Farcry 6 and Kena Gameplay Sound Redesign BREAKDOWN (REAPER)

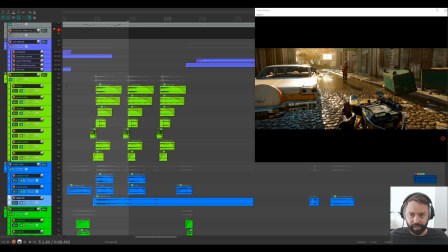[8:14]
So I added, of course, laser sounds. Let's have a look.
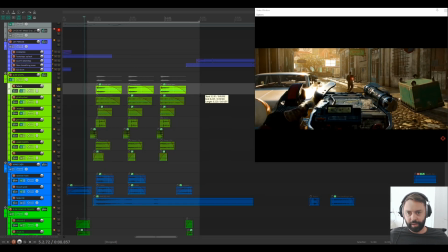So for example, when I'm working on a sound like this, I would never add the same sound here.
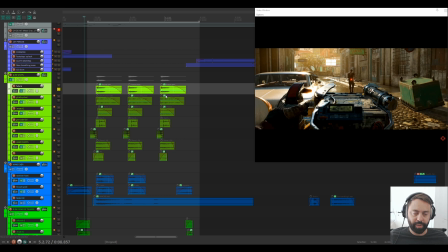[8:35]
I'll just do some variations in the pitch envelope and also stretch them a bit and see if we could do some variations on that. I mean, when working with, if we want to implement these sounds into a game engine, for example, Unity,
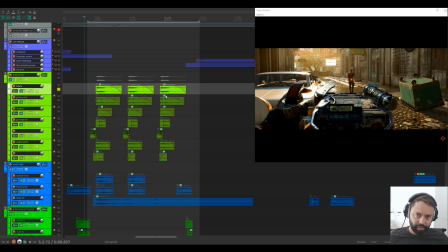[8:56]
via some middleware software like Fmod or Wise, I would not do that approach here because in Fmod we can do the percentage of the envelopes on the multi-instruments there. So so this is just more for linear work.
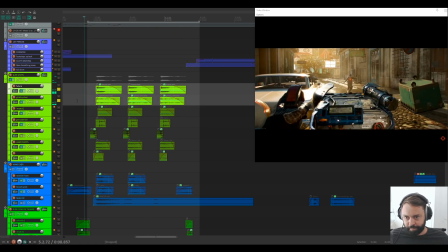Here's some high frequency stuff with a lot of with some stereo here.
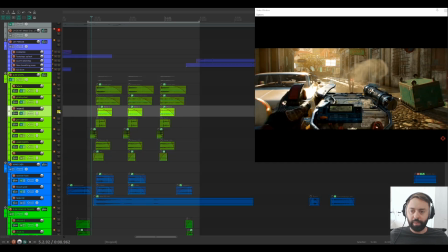[9:31]
Some boomy impact with some low end here boosted.
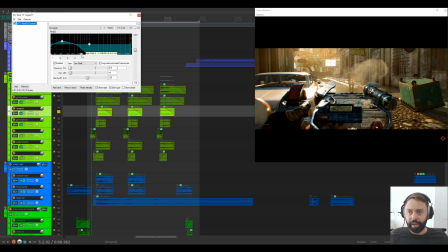[9:38]
Okay, remove the high frequencies.
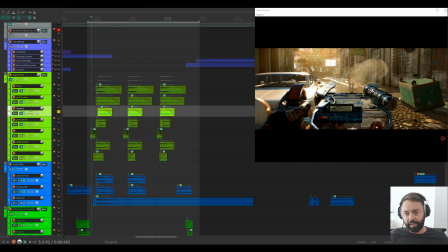[9:42]
And with the bassy impacts, it's always a good idea to do them in mono. So we'll have them right in the center of the sound picture. So Here, for example, just a grenade fall, and I think it fits very well because we have some high frequency stuff.
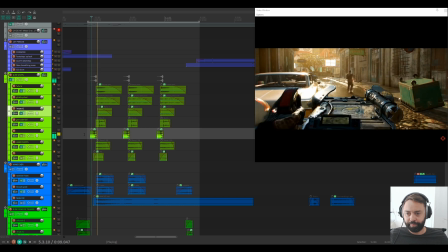[10:00]
Just layering stuff, basically. This is interesting, okay? Because this is not the actual gun sound. This is more for
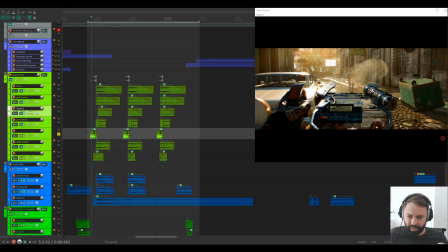[10:12]
this is more a lead up to that sound, just a small riser, and it just adds something when it's not coming directly. It's, yeah, that's how I go about it. I think it's a really cool way to do that.
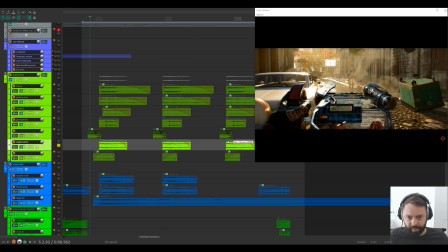[10:32]
So basically we need some, I see we need some fades on this.
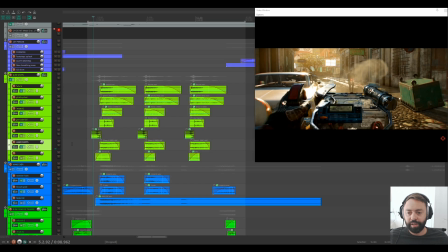[10:39]
Just another sound. A more futuristic sound for this fits really good. Let's see everything together.
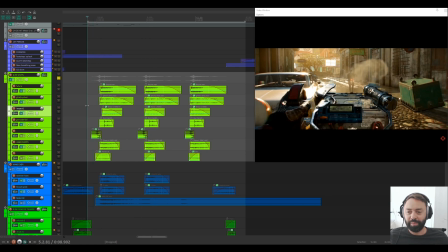[10:55]
Excuse me.
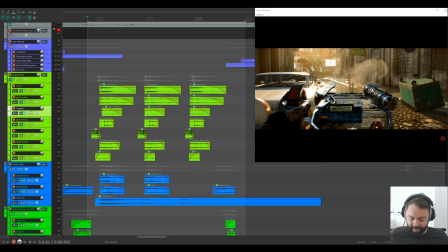[10:59]
Yeah, it adds. So so that's basically the gunshots.
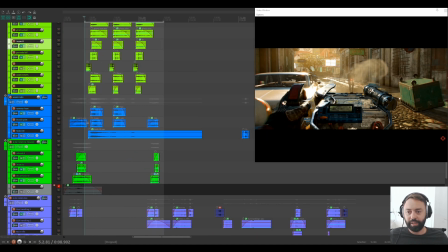[11:06]
And what I did when it's hitting him, all this when the CD is hitting the flesh of this guy here, it also needs some sound, right?
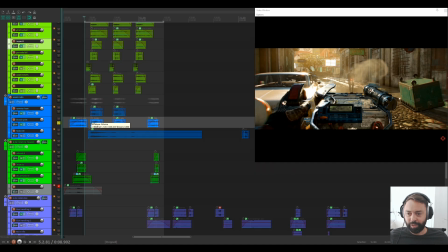[11:16]
So there's some blood splat here I have, basically. And then we have something here, like some more impact soundish, so we can really hear the flesh of that guy.
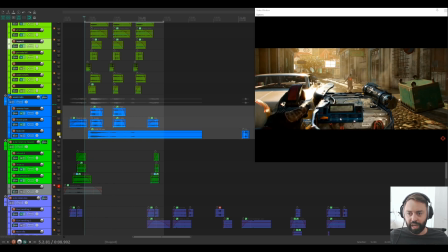[11:35]
And when the man dies, he's screaming. Okay.
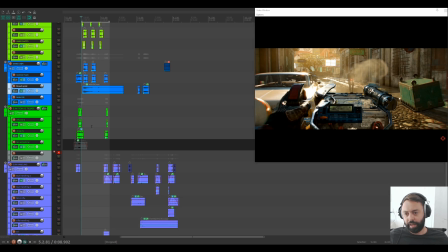[11:41]
So yeah, that's basically that. And let's see what we have here as well.
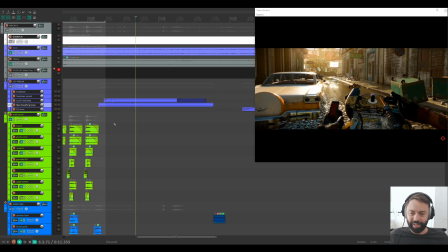[11:52]
Wow, and for the reload sound here, I mean, reload sounds from guns can be really harsh to listen to because it contains a lot of high frequency stuff.
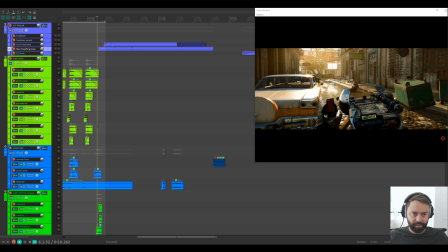[12:02]
So what I like this approach for this type of style, I really want to curve out the higher frequency stuff there because I want a more soft sound for this.
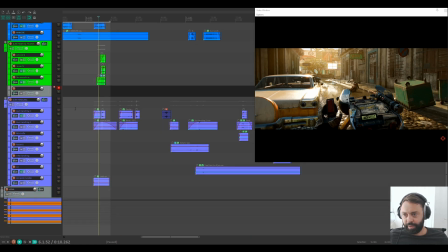[12:17]
So let's have a look at that gun handling here.
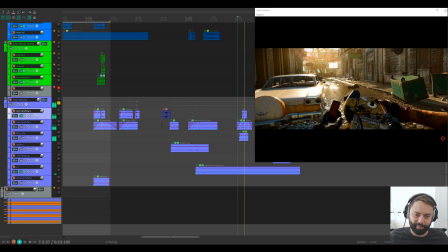[12:35]
And the CD drive is hitting the ground. And then there's reload here.
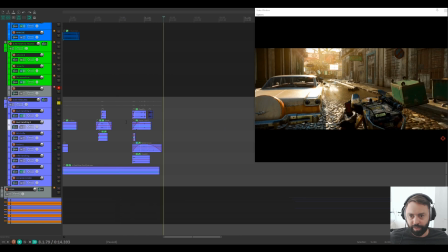[12:41]
Let's see. This one here. I really like that sound. Yeah. And let's see here.
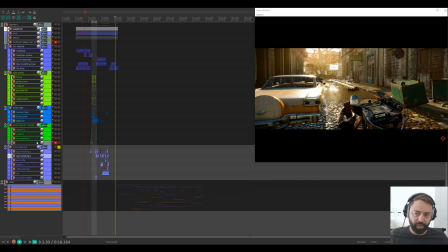[12:59]
I'm just quickly going over these small sounds here, so you can see how I did this.
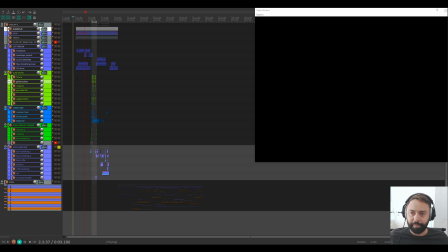[13:07]
Anyway, let's listen to everything together again. Sorry.
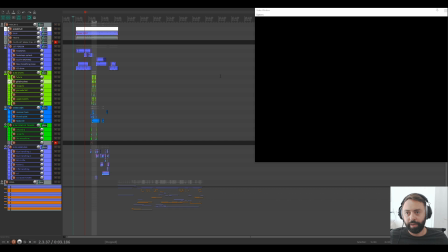[13:13]
Now we can listen to it.
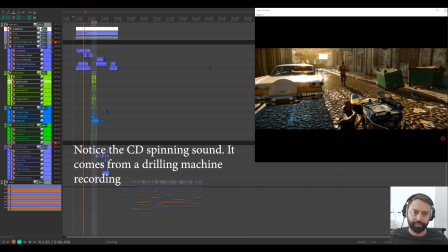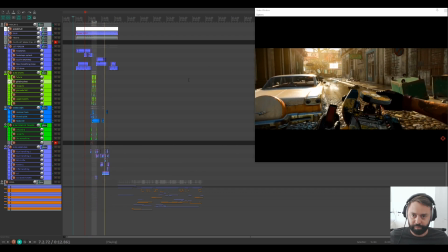And now the breathing here, like from the nose, it really adds something, I think, in this.
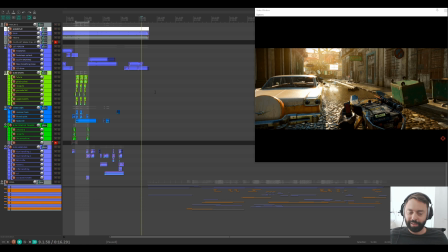[13:38]
Like you just killed a man and then slowly breathing, you know, like a crazy motherfucker. Anyway, let's go on to the more interesting stuff, I would say.
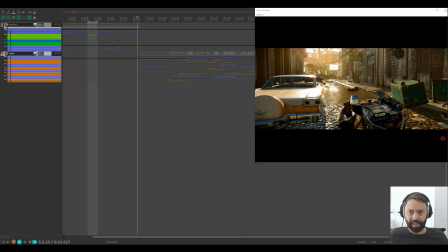[13:53]
So I recently found this game called Kina. It looks amazing, really cool, and I thought it could be cool to do some redesign of a snippet of that gameplay.
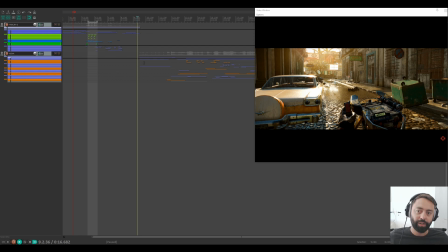[14:07]
So I just took a gameplay from FA Games on YouTube, and then I added this.
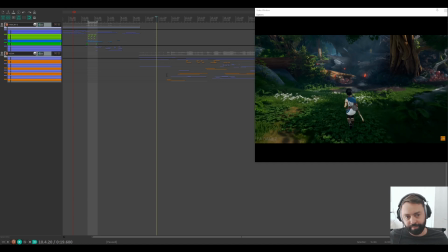[14:17]
So here again, some obvious sounds, footsteps on grass. So basically just find that online and see what we can get. Regarding all the sounds, I use Boom Library, Sound Snap.
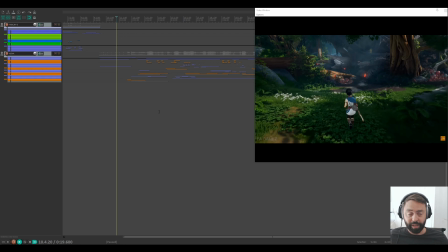[14:32]
I bought sounds. I go out in the field and I record sounds. I do some Foley work here and there if I need some sounds that I cannot find online. So basically it's a mix, and it's also a balance of how much time are you willing to use on
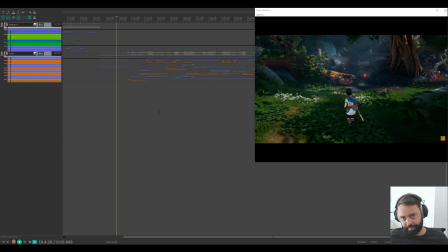[14:51]
achieving the sounds, of course. So everything is a balance in life.
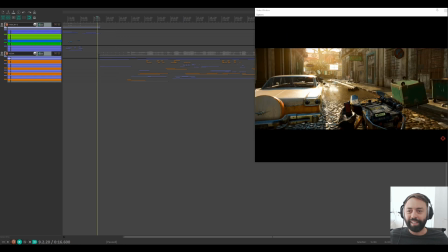[14:58]
Let's see.
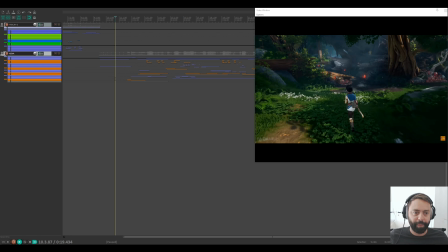[15:02]
Bird chirping, I love it. In this soundscape, it fits perfectly. Some ambience in the beginning here, and when we are
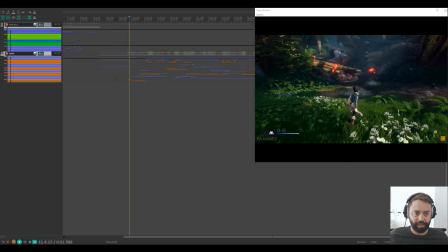[15:13]
a small pop-up, I panned it a bit to the left. Now they are spawning.
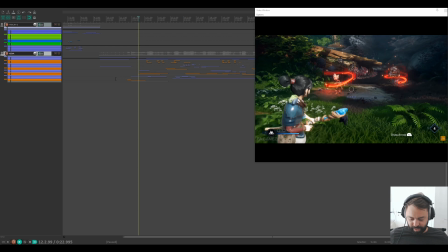[15:20]
So now the more evil sounds come in. Okay, there's dong, and now what do we have again? I look at the video, I see we have this kind of electric spawning effect from these creatures here.
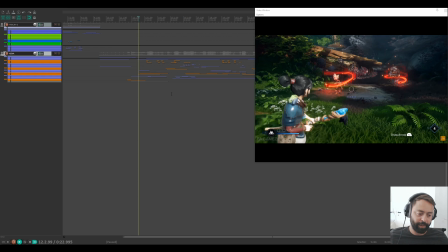[15:35]
So I thought I would find some sort of an electric sound for this,
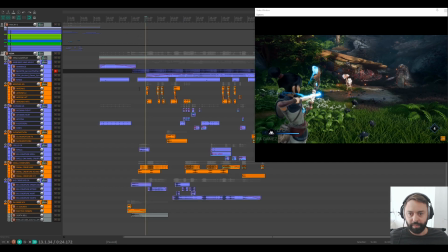[15:44]
which is here. Let's open up this project and let's see what we have.
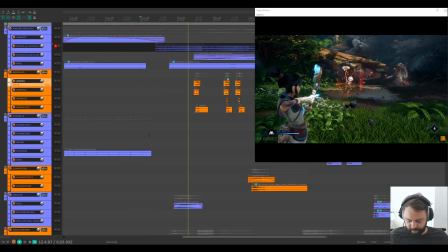[15:51]
So
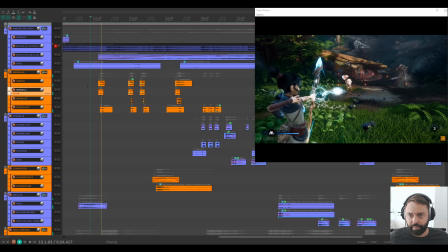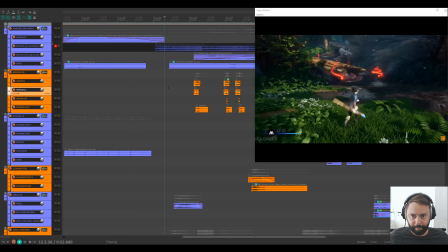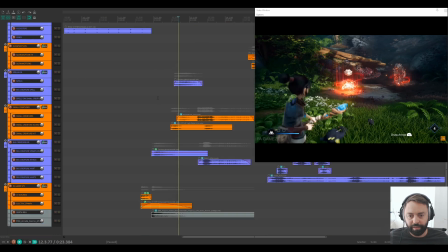[16:03]
you hear this me effect here, electric spawn here.
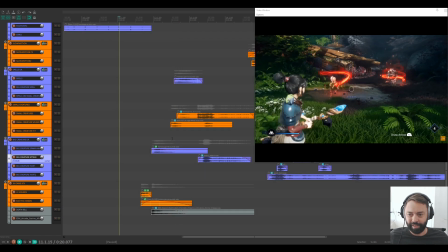[16:10]
Yeah, I just fit it perfectly for that. Anyway, let's go and see what we have.
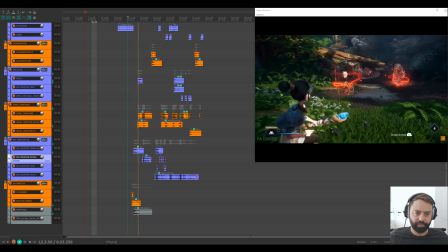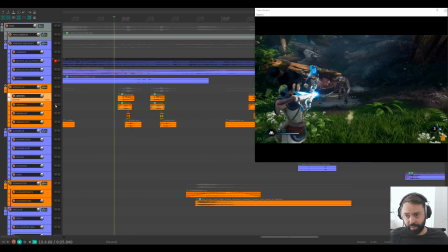[16:22]
So now we go into the arrow, okay? So we have the arrows here, okay? Let's see. I mean, just really.
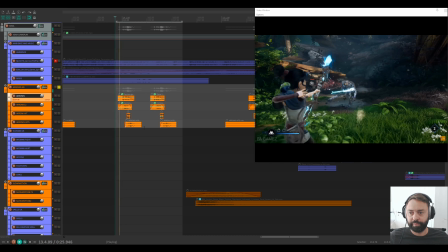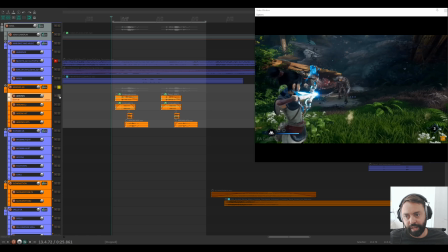[16:42]
And again,